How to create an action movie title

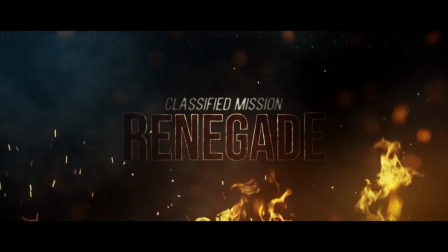0s
A good title sequence can help set the mood for your film. Today we'll be taking a look at how we created the title for our short film Renegade using stock footage from actionvfx.com. You can download the stock footage from the description, and be sure to check out actionvfx.com for more 2K and 4K videos.
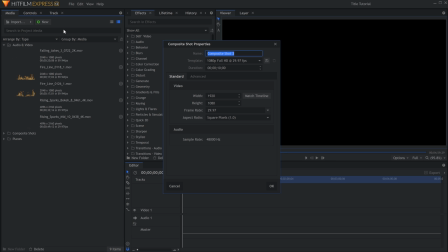15s
The first thing we have to build is the background. We'll start with a gently rotating starry sky.
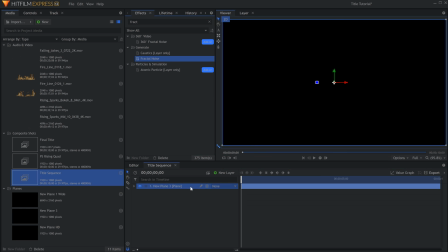20s
This was a plain layer with the fractal noise effect, and I selected the Starfield preset in the first drop-down menu. I then keyframed the rotation property within the fractal noise itself.
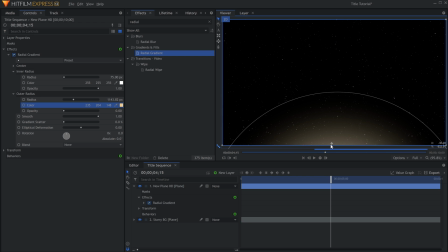37s
Next is an orange radial gradient effect. This effect was on its own plane, and it helps give the fire more light at the bottom of the frame.
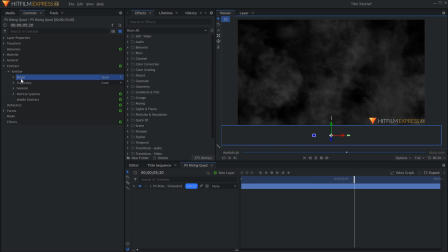49s
I created rising smoke using HitFilm's particle simulator in a separate composite. This was so that I could pre-render the comp after I was done, which speeds up the workflow. I set up a quad emitter position at the bottom of the screen that was emitting particles in a cone formation.
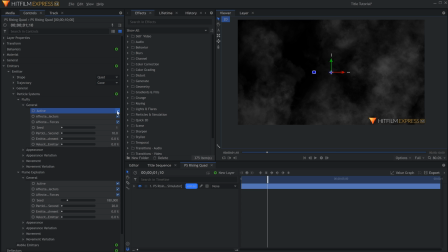64s
I ended up using two particle systems, one for the fluffy cloud texture and one for the flame explosion texture.
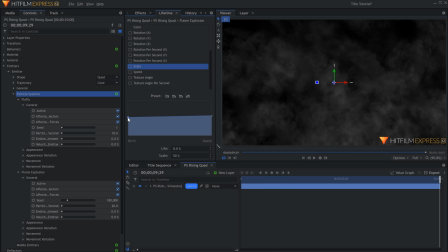73s
Using the lifetime panel, I had the textures grow over time, as well as fade out using the alpha graph.
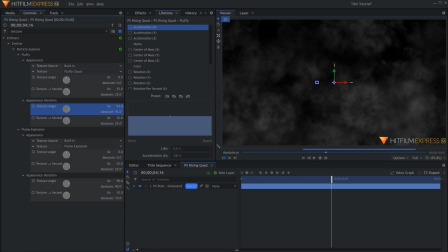79s
I increased the texture angle per second property so that the particles would spin over time.
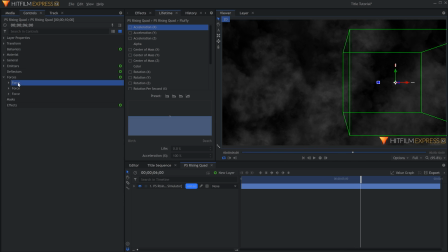85s
With my emitter set, I added 3 turbulence forces in different spots around the frame. This gave the impression of air currents, with the particles getting pushed when they hit a certain spot.
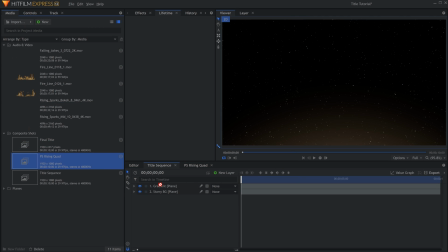96s
This finished composite was overlaid into my main comp, with a lowered opacity to make it less obvious.
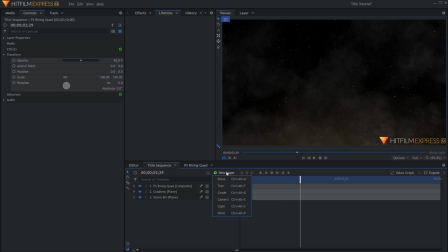105s
To get started creating the title itself, I'll make a new text layer and type classified mission. For this text, I used a font called Kenzo, which you can find in the description. Make the text gray, then add the inner glow effect.
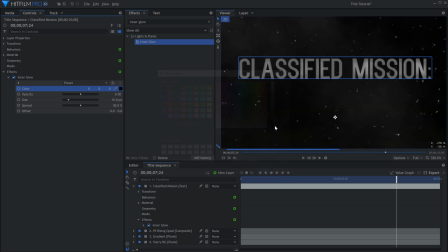118s
Inner glow can only be found in HitFilm Pro. Lower the size, increase the opacity, and change the color to black to give it a shadowed look.
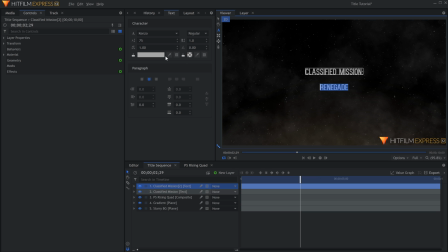129s
The Renegade text was a separate layer. I used a different font and made the color dark red. I added a light-colored outline in the text panel as well.
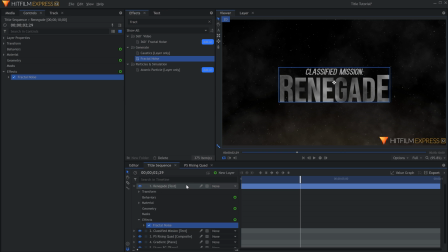144s
To add some more texture, drop on a fractal noise effect. Change the type to energy. Lower the scale under transform, and increase the influence under subsettings.
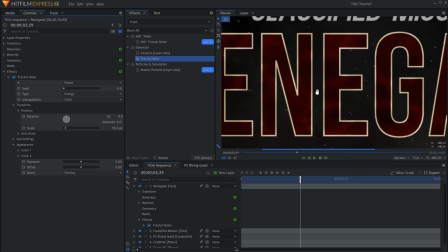158s
Then set the blend to overlay. You can increase the visibility by adjusting the exposure and offset.
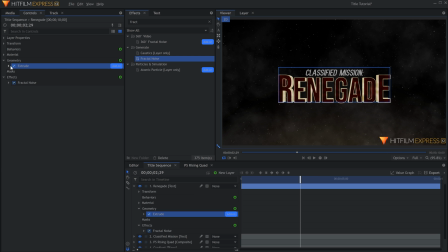167s
Next, add a small extrude effect to the text. This can be done with either the 3D extrusion effect or the extrude geometry effect.
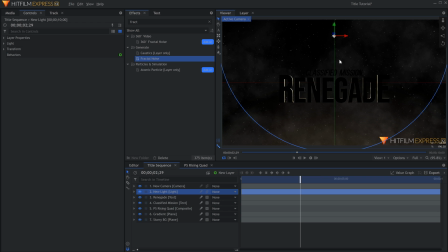176s
I'll add a point light to make the text less uniform, and position it in the center.
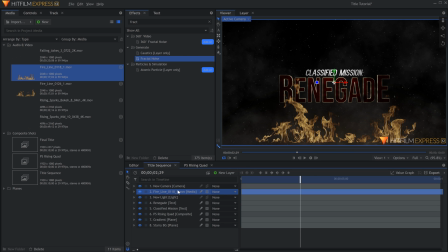183s
The fire at the bottom was made with Action VFX stock footage. Set the blend to screen and position it in your scene. Other elements included falling ash and rising sparks.
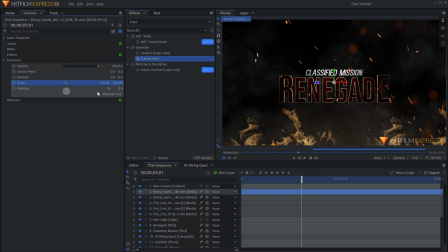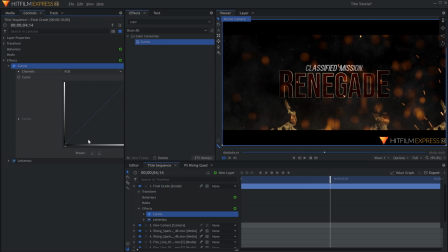199s
The final grade is where it all comes together. First, a curves effect to increase the contrast and make the fire brighter.
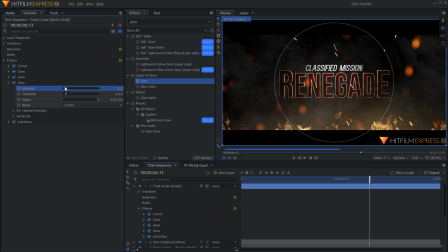206s
Then a few glow effects with the blend set to screen. A couple color adjustments make the scene more yellow, as well as heat distortion, radial blur, and diffuse to make it look less perfect.
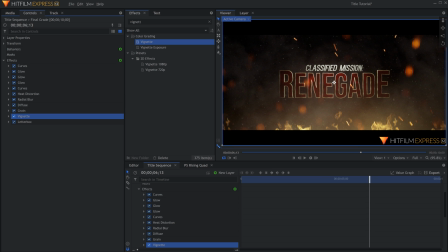219s
Some film grain, a vignette, and a bleach bypass effect finish off this title. You can find another video from our Renegade masterclass here. Leave any questions down below, and don't forget to subscribe. I'll see you all in the next video.